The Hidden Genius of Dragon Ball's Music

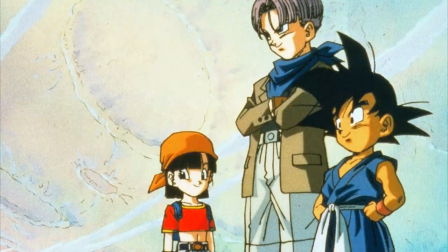(12:25)
So on top of this track already acting as a leitmotif for adventure and positivity in the series,
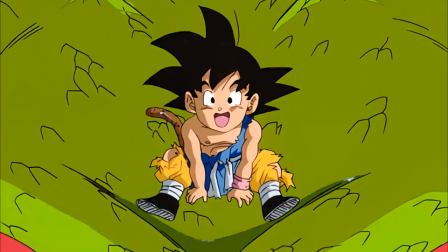(12:29)
it can also be used as a mechanism to stand in direct contrast to a quieter and somewhat sad moment,
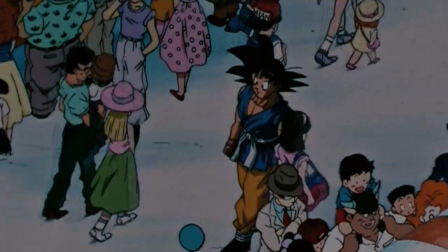(12:35)
creating a stark comparison in her mind which breeds emotion. But let's get back to Super for now.
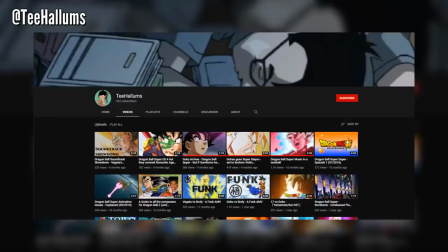(12:43)
A good friend of mine, T. Hallams on Twitter and YouTube, in addition to helping me put together the information for this video,
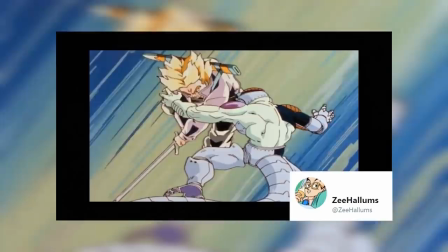(12:49)
also enjoys fixing the musical choices in the early scenes of Super. Check him out, it's honestly amazing what changing the music in a scene to something appropriate can do to elevate it.
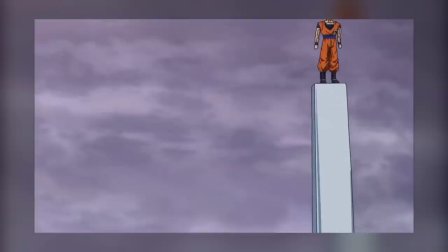(12:58)
But something you might notice however on that channel is...
Stop right there!
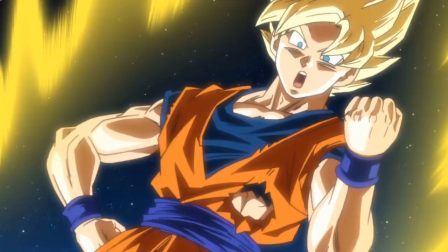(13:04)
Apart from one or two strays, the vast majority of his edited scenes cover only material prior to episode 46 and
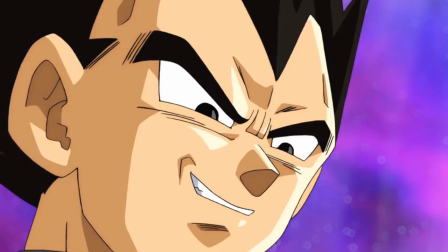(13:11)
that's because around this time similar to the animation of the series the quality started to improve.
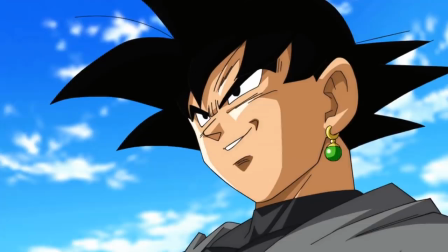(13:16)
This is also when Sumitomo made one of the most memorable musical tracks in the entire series.
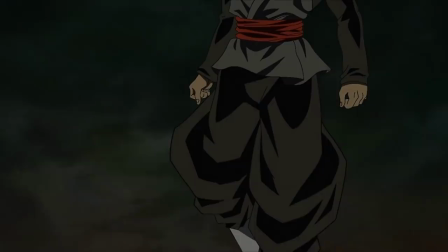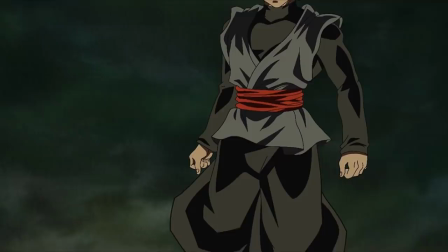(13:27)
Goku Black is one of the most easily recognizable and memorable characters to come out of Dragon Ball Super and
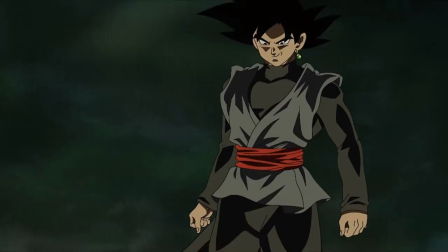(13:33)
Sumitomo helped him by giving him an amazingly nefarious villain theme that crawls inside your brain and stays there.
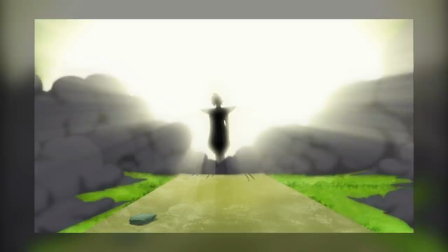(13:39)
It's catchy and it's perfect for the character. And this arc also has another theme I adored too, Zamasu's theme.
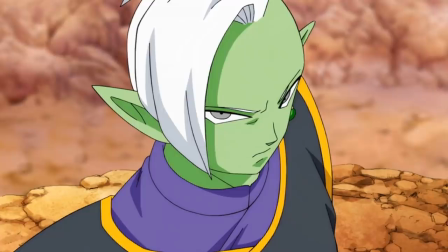(13:45)
While significantly more understated than his more Goku-centric counterpart, it's still catchy and encompasses his character perfectly.
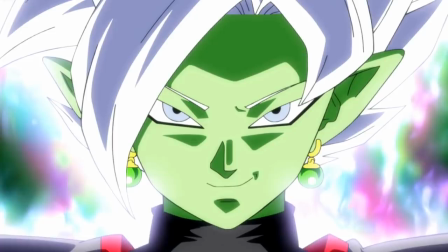(13:52)
But one aspect of this arc I thought they didn't capitalize on from a musical standpoint was in the fusion of the two characters.
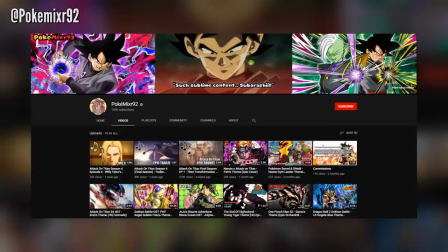(13:58)
And so I thought it would be fun to commission my friend PokeMixer92 on YouTube and Twitter to create for me a perfect
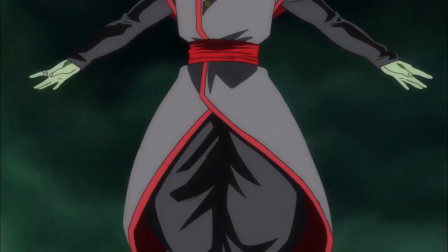(14:04)
marriage of the two respective themes to create one perfect fused Zamasu theme.
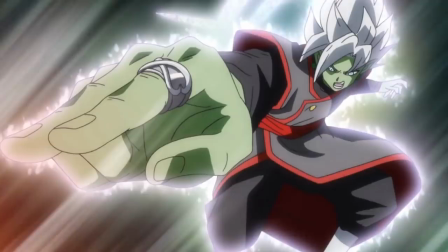(14:09)
Implementing elements from both to create something new. And needless to say, he did just that.
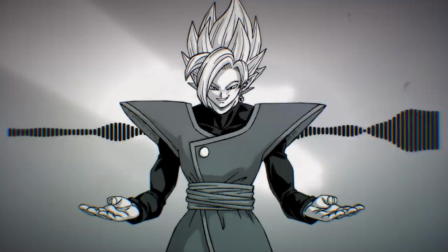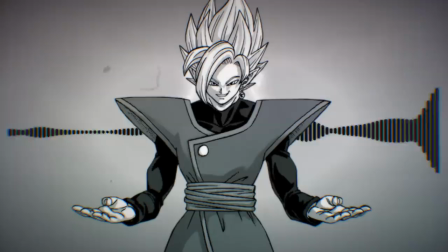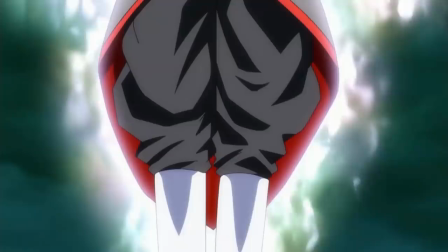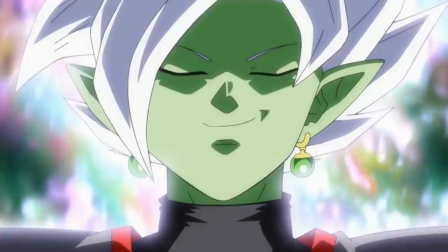(14:33) May the invincible, the almighty and divine.
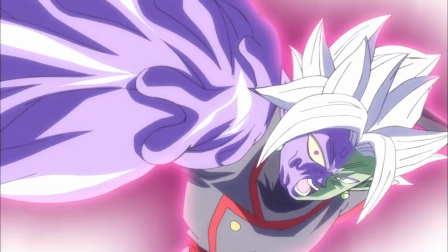(14:41) All hail Zamasu.
I thought that was sick. And because that one turned out so well, I asked him to make me one more.
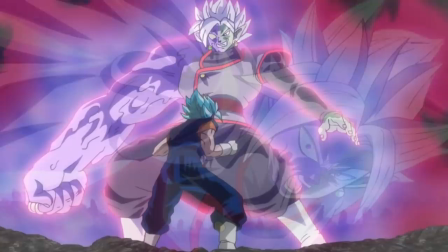(14:48)
I thought that since Fusamasu loses his mind and becomes corrupted physically later on in the story, his theme should reflect that insanity too.
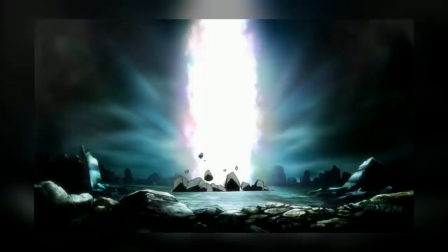(14:55)
And this is what Pokemixer came up with.
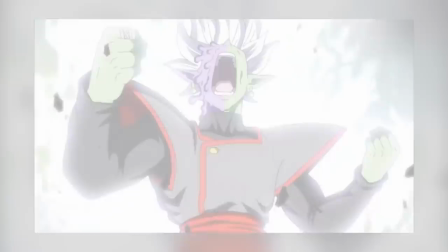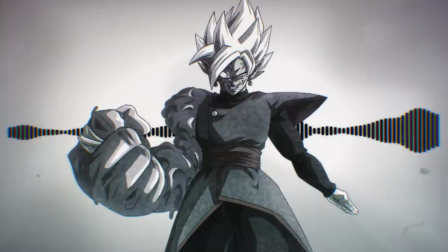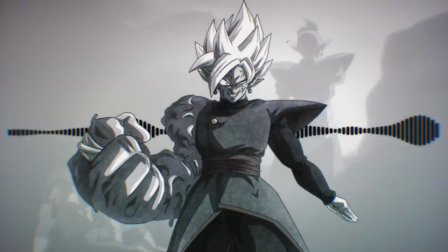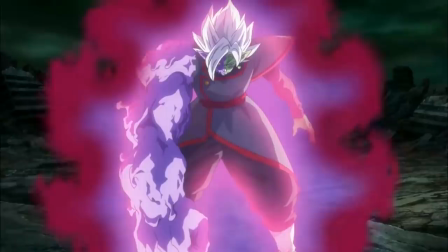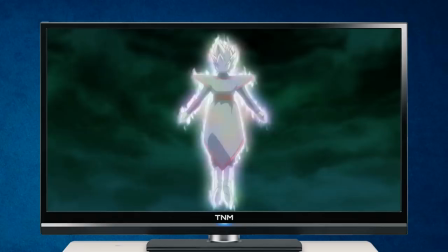(15:18)
These tracks were really fun to workshop and if you'd like to see these full clips and scenes with the music unedited, I will upload them onto my Twitter.
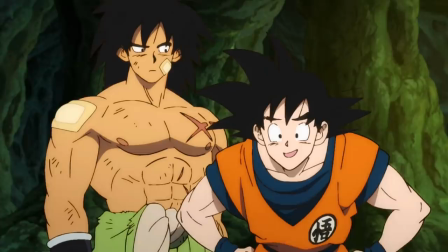(15:25)
At TotallyNotMark. Alright, enough fooling around.
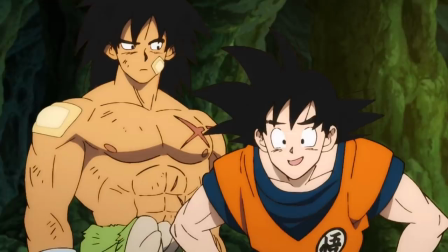(15:28)
Now that we've got context and understanding regarding some basic fundamentals of music literacy, let's take a closer look at Dragon Ball Super once again.
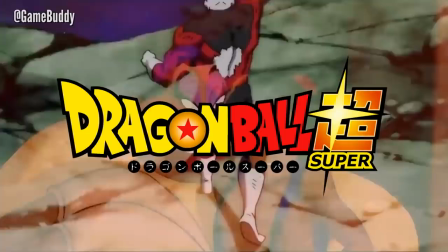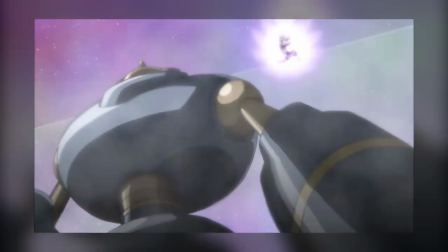(15:40)
Understanding the purpose music plays in storytelling now, we can with greater understanding appreciate how utterly ridiculous this scene is.
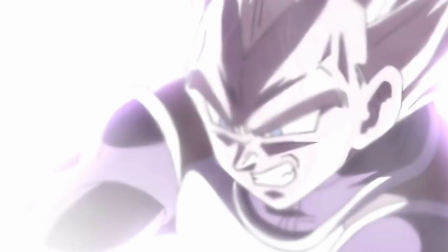(15:48)
The music doesn't communicate anything other than that the directors and staff involved were really scrambling to, at all costs, put an episode together on time.
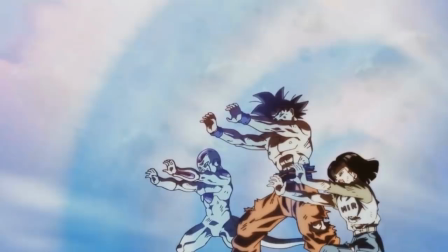(15:56)
However, when it came to this scene, it absolutely knocked it out of the park for me.
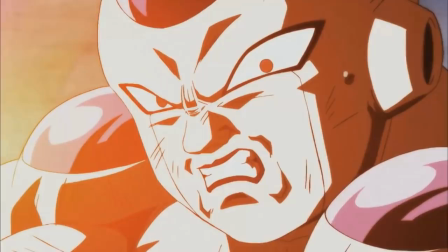(16:01)
And so, using everything we've learned today, let's see if we can, on some level, understand why I loved it so much.
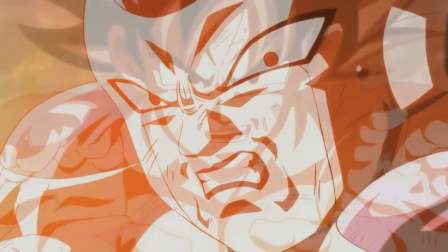(16:07)
The track is distinctly Dragon Ball Super. None of the other series discussed sound anything like it, which helps the story being told have its own identity.
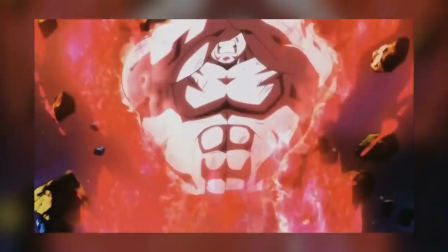(16:15)
But that's just superficial surface dressing. Those of you that have been paying attention will also notice that this track is in and of itself a leitmotif.
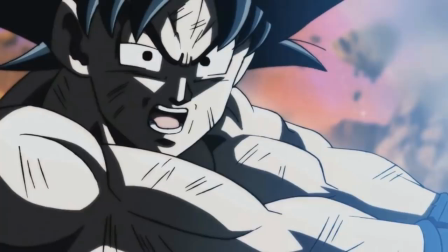(16:22)
But what does it represent and where did it come from?
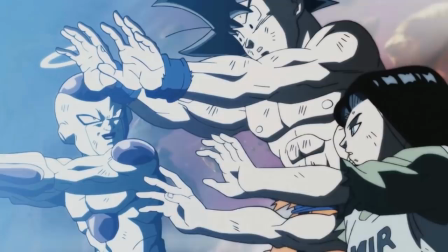(16:24)
The track backing up this scene you might recognize as a remix of the main theme of the universe survival arc, Limit Break X Survivor.
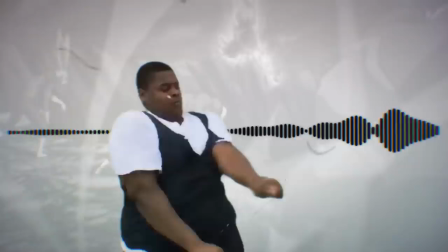(16:31)
Listen carefully.